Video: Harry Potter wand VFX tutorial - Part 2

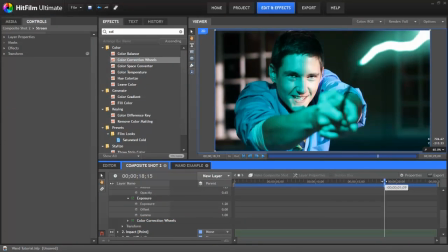[8:33]
Now, the final thing that you can do, other than maybe adding some detail with a couple more lightning streams, is to actually add some shake to this.
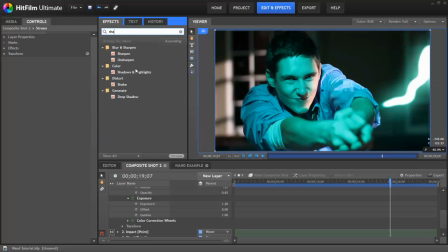[8:41]
It might sound strange, but it actually will make the effect look a little bit less like it's just been stuck on the top.
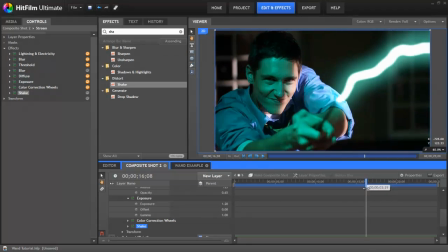[8:48]
So now I've added the shake effect just with its default settings. And it's actually slightly blurring the edges, slightly moving it around, and it's going to help a lot.
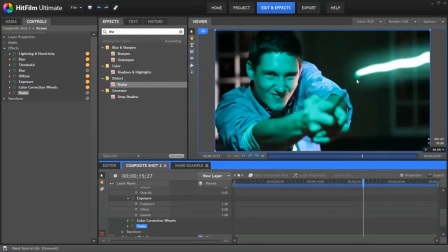[8:57]
So now we have the stream done, where do we go next? The end of the wand isn't looking particularly intense, so we need to do something about that.
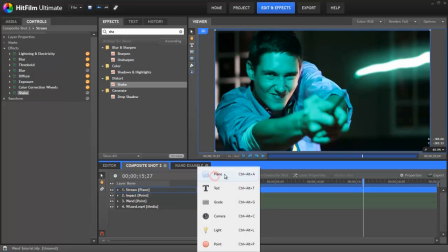[9:05]
So we're going to use the same trick again and create a new plane. Let's call this flare.
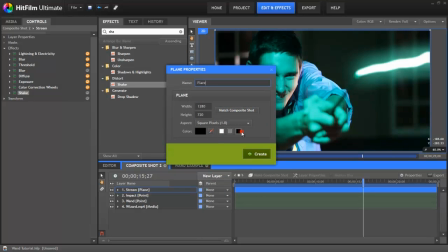[9:12]
We want that black again.
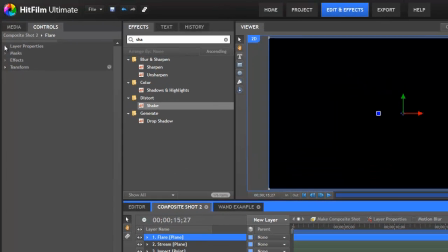[9:14]
And again, it's sitting on the top and covering everything, so we need to go to the layer properties and set that one to add as well.
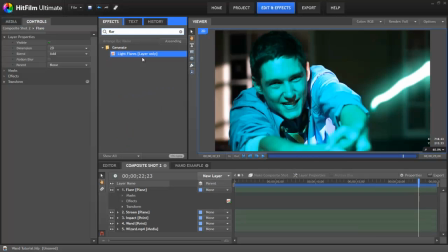[9:21]
Now you need to go to the effects and find the flare. There it is, light flares. Drop that on the flare plane itself.
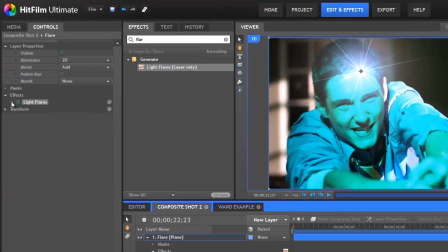[9:29]
There it is, it's in the wrong position, but it's there. Let's go into the effect in the controls panel and to the hotspot position,
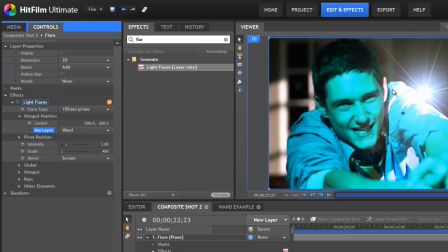[9:38]
use layer and select the wand. Now again, it's offset by this position above, so set those both to 0.
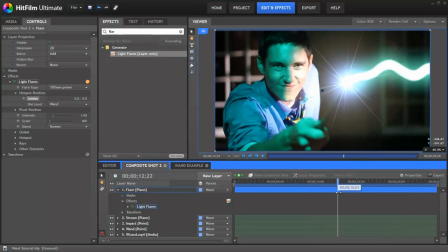[9:45]
And now our lens flare is attached to the wand. I'm going to tweak this a bit to make it look better.
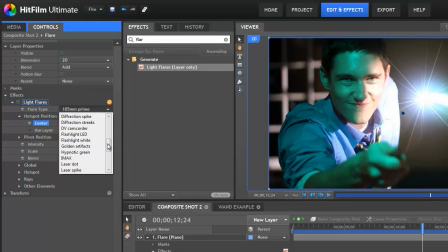[9:51]
I'm going to use a different flare type. I'm going to select the laser dot.
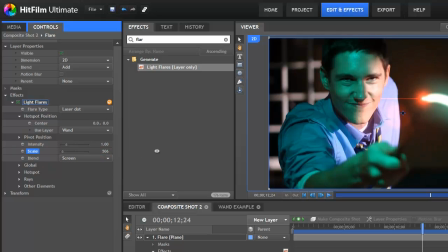[9:57]
I'm going to make that rather bigger, rather more intense.
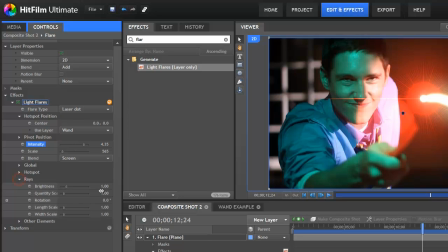[10:01]
I don't like all these lines coming out of it, so I'm going to go to the rays section and I'm going to reduce the amount of rays. And then I'm going to go to global, which is where you'll find hue shift, and I'm going to move the color around to being more like the one that we're using elsewhere.
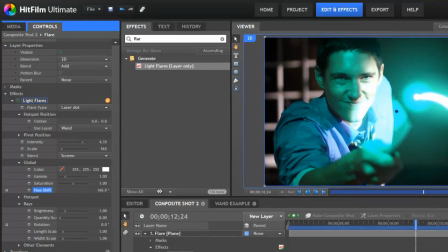[10:18]
Something like that. That looks quite good. There we go.
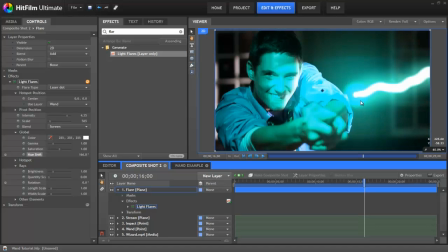[10:24]
It's nice and attached. That's always staying the same size. And you could go through and keyframe everything, and it would take a lot of time. Or we can just use the flicker. We can apply that.
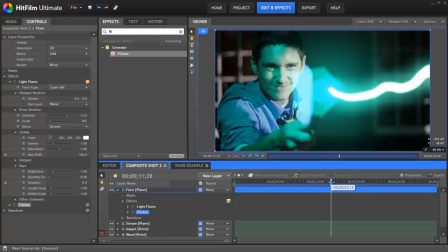[10:38]
And now it's sort of getting brighter and darker. You can probably just about see it.
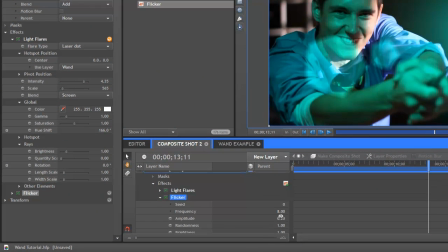[10:45]
But let's make it more evident by going to the amplitude and switching that up.
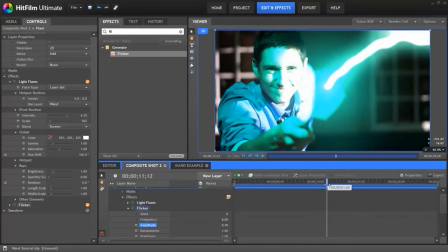[10:53]
And now you can see it's getting brighter and darker, kind of flashing.
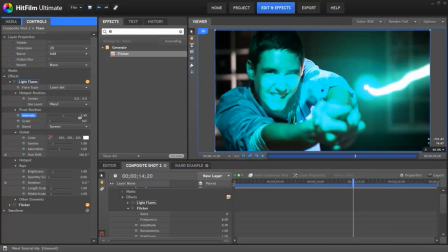[10:56]
I'm going to actually turn the intensity down a little bit and the scale up quite a bit.
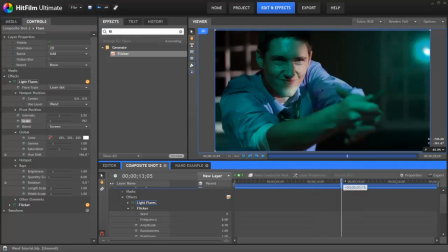[11:03]
There we go. That's looking good.
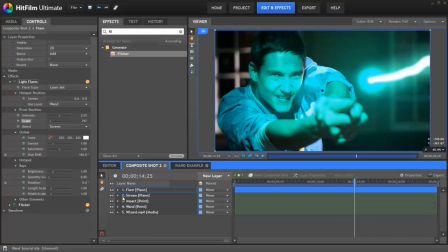[11:08]
Now, some people have asked about using Action Essentials footage by Andrew Kramer. Works really well in the software, and we're going to use some of that stock right now. So I've got to go to the media. We've got this Action Essentials Sparks here.
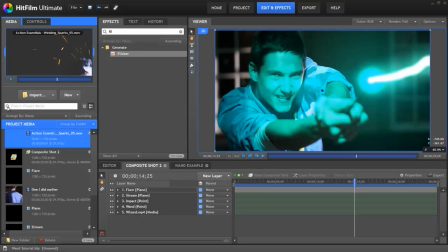[11:20]
They're really great. They're all pre-keyed, but we're just going to drop those on.
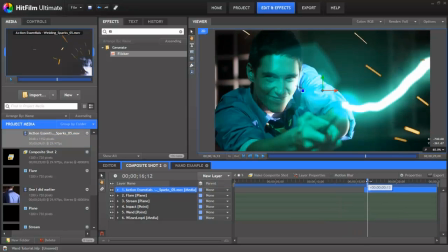[11:27]
There we go. And, well, they're coming out of a strange position, so let's reposition them here.
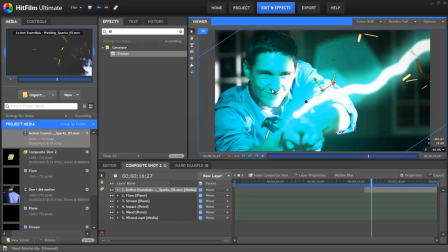[11:35]
Let's rotate them round. And then let's zoom out, make that a little bigger.
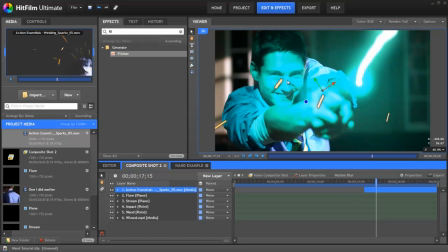[11:44]
Now, as you can see, when they're coming in, they're all silhouetted, and that's because they're using a blend method, the normal blend method.
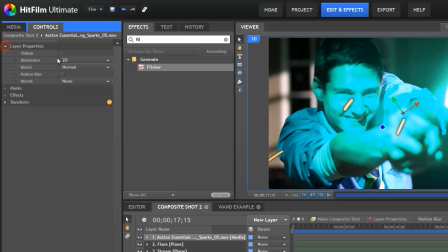[11:50]
So let's go to the controls, layer properties, and again, select the add blend method.
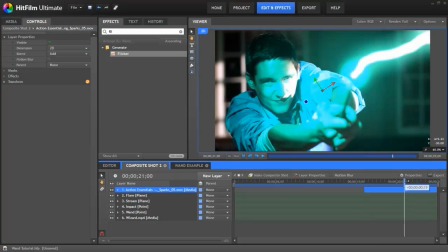[11:57]
Okay, well, we're nearly there now.
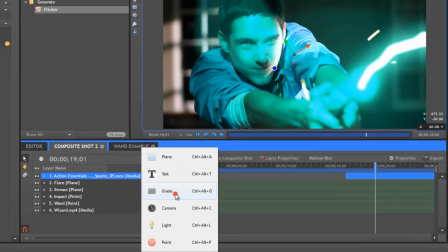[11:59]
The only other thing I'm going to add is I'm going to go and add a new grade layer on the top, and then our old favorite, the shake.
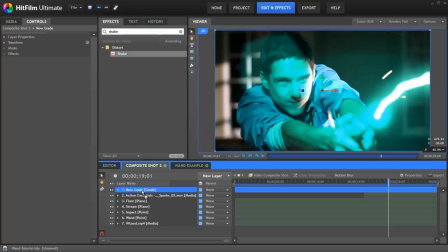[12:08]
I'm going to drop that on there.
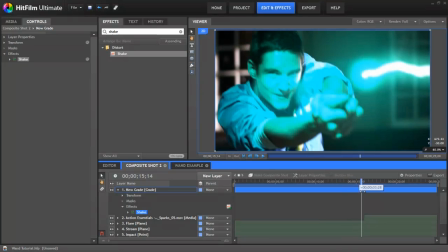[12:10]
This is just going to make it look a little bit more intense, like the camera is even shaking from the force of what he's doing.
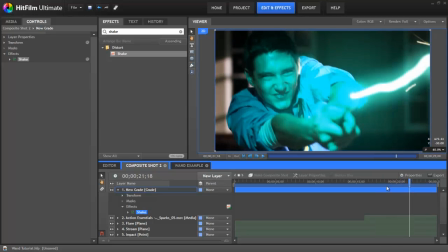[12:17]
Now, there's endless tweaks you can make to this to make it look even better. If we go back to the original example, I've done a whole load of extra stuff here.
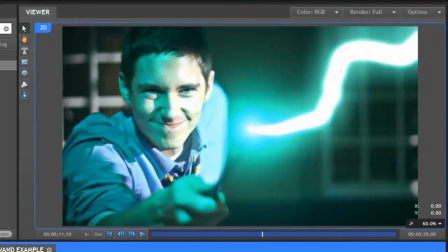[12:25]
I've added more grading, more flicker. I've added these extra little bits of lightning flicking off, and I've changed the intensity of our shake over time.
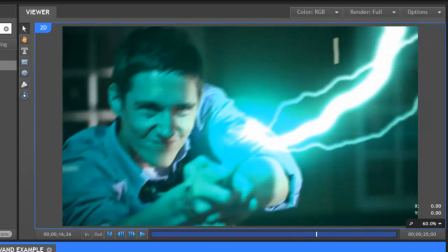[12:34]
So when the effect is meant to be more intense, the screen is shaking more. We'd really love to see what you guys come up with.